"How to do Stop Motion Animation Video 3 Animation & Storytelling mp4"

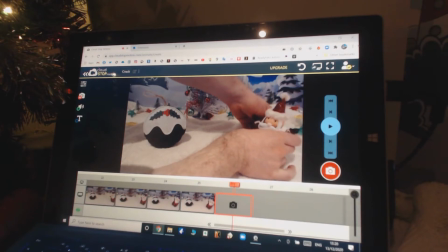4:14 And all I want to do with Santa now is to bring him standing upright,
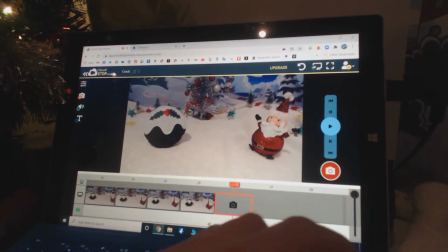4:19 and then he'll be in his final position also.
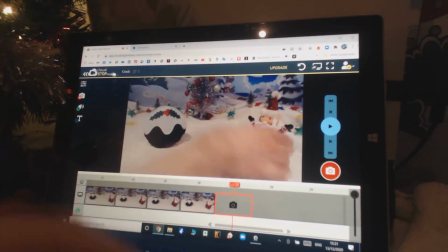4:28 A couple more frames.
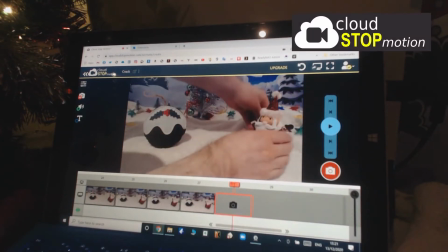4:33 For those that are wondering, we're shooting using Cloud Stop Motion, and Cloud Stop Motion works on a browser.
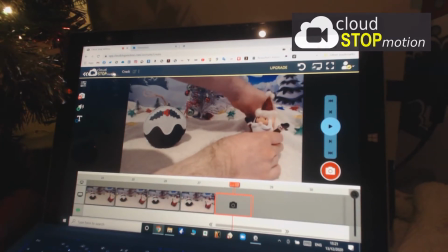4:40 It's not an app,
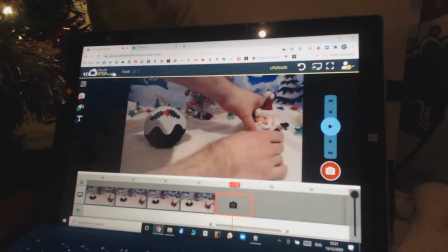4:41 but because it works on an internet browser, you can use it on any device, a Mac, a PC, an Android, an iPhone, an iPad.
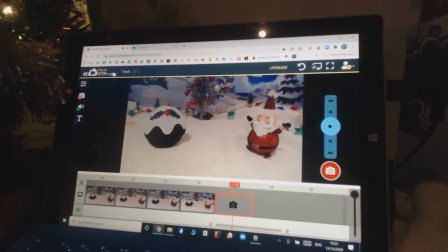4:50 You just have to open up the internet browser and it will come up through that as opposed to a dedicated app.
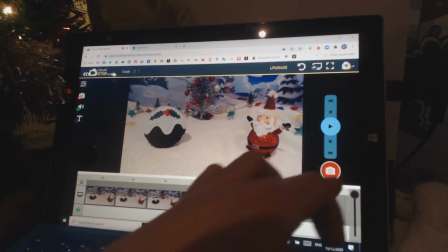4:56 But that way it can work on any device. Okay, one more, and then Santa.
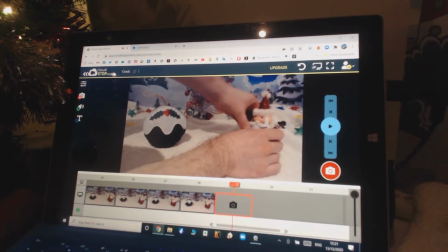5:01 This will be his last slow out, as we call it, and Santa will be in place.
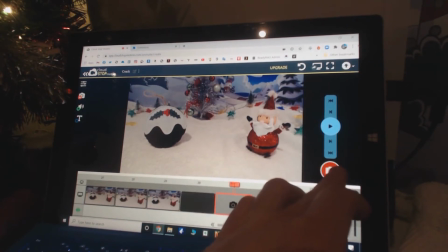5:09 And I'm going to take a couple of frames of Santa in that position so we can both see the two of them looking at each other.
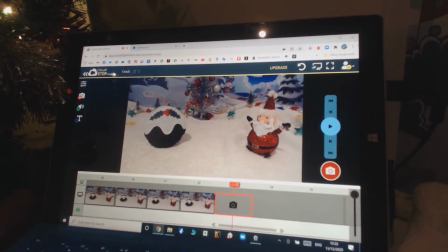5:15 It's a bit of a stare down, but more of a festive stare down. What's going to happen next?
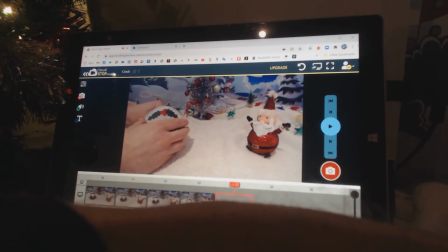5:25 And in terms of what happens next, we can't have a festive showdown without putting out some festive weapons.
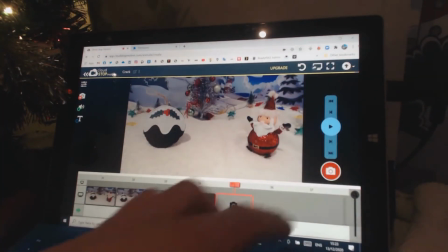5:33 And in this case, I'm going to let Christmas Pudding do the honours.
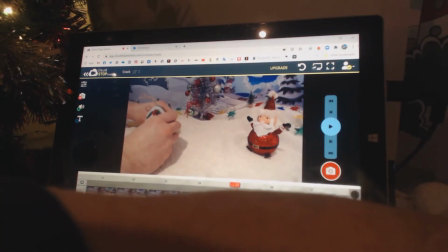5:38 He's going to slyly reach out of frame. See that I'm turning him.
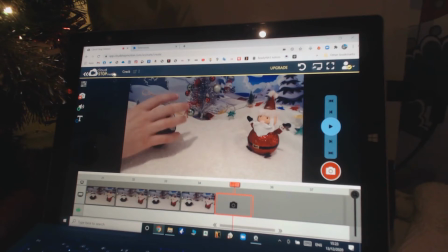5:44 If I turn too far, you can see the blue tack just behind him. So in a moment, I'm going to have to hide the blue tack again. Christmas Pudding is going to reach out of frame, as if reaching to grab an object.
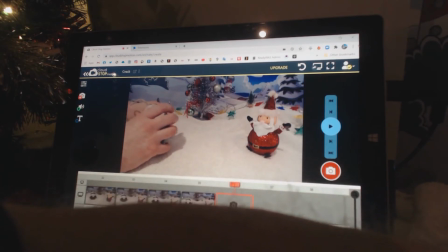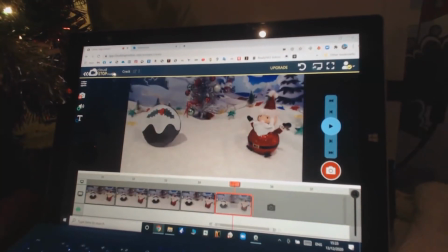6:03 So you can do quite an extreme lean.
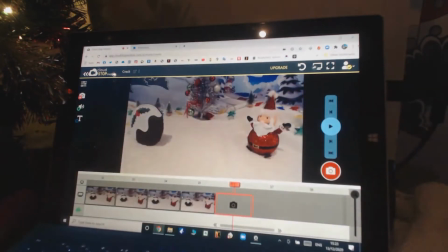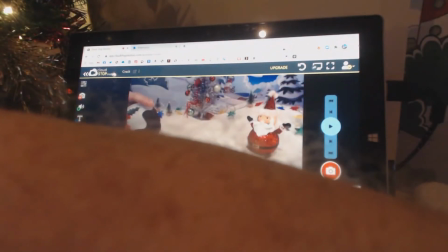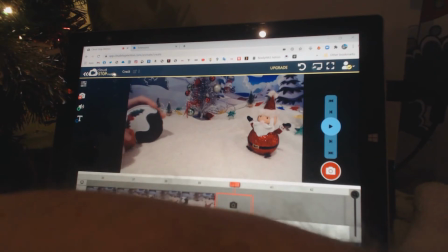6:17 And what is he leaning for? All is about to become clear, I think.
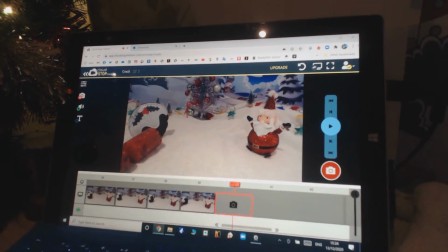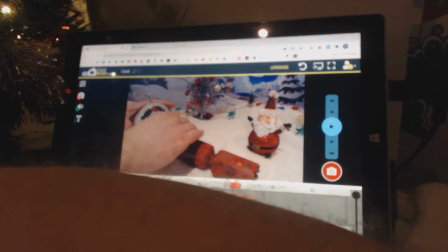6:27 Yes, you can see it. He is leaning for a Christmas cracker.
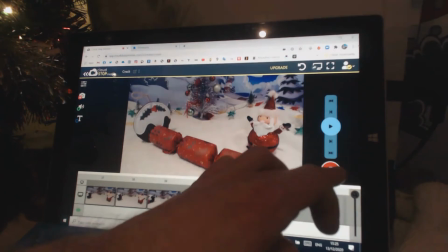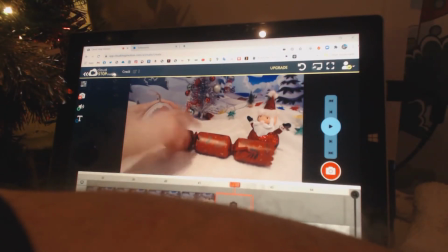6:38 I'll make it very clear that this is to be a gift of friendship.
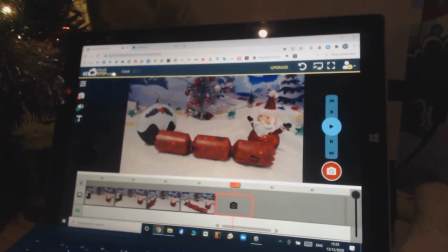6:48 And he's leaning for, it is of course a Christmas cracker.
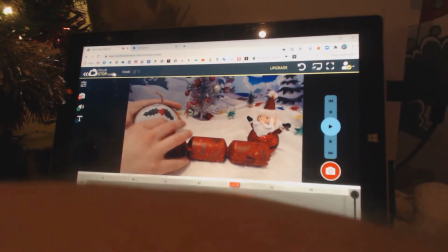6:56 What better way for Christmas Pudding and Santa to celebrate? And what's Father Christmas going to do?
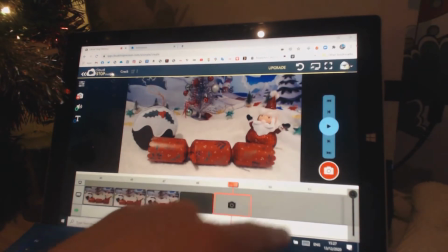7:02 Father Christmas is obviously excited. He's raising his hands up for a couple of frames.
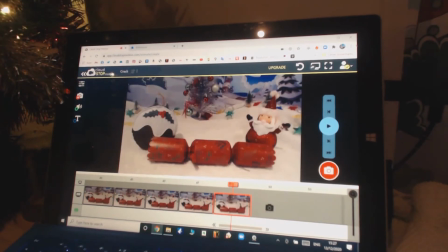7:12 I'm also tilting him back on the blue tack that supports him a little bit from behind. And now Father Christmas is going to start to lean in because he's so excited.
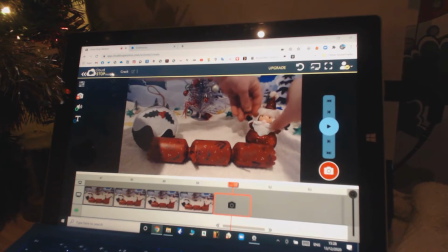7:25 He, of course, reaches to grab the cracker, ready to pull. And at this stage,
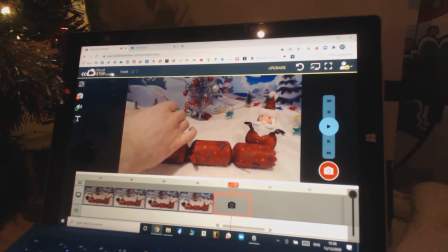7:32 I'm going to have them both lean in to the cracker as if they're going to give it a good grip.
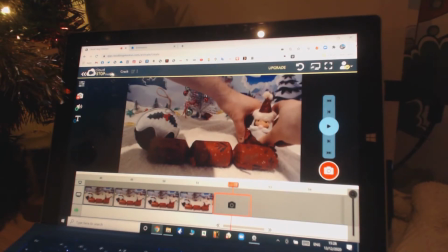7:49 Yeah. Now, Father Christmas has got very thin metal arms. I'm not entirely sure that I can make him completely hold the cracker.
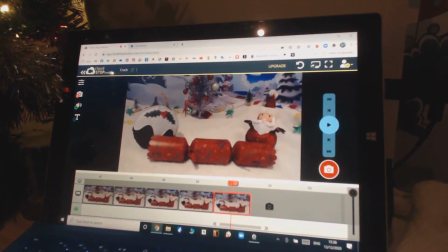7:56 I'm going to lean him down, bend his arms, and hope that feels like he's doing so.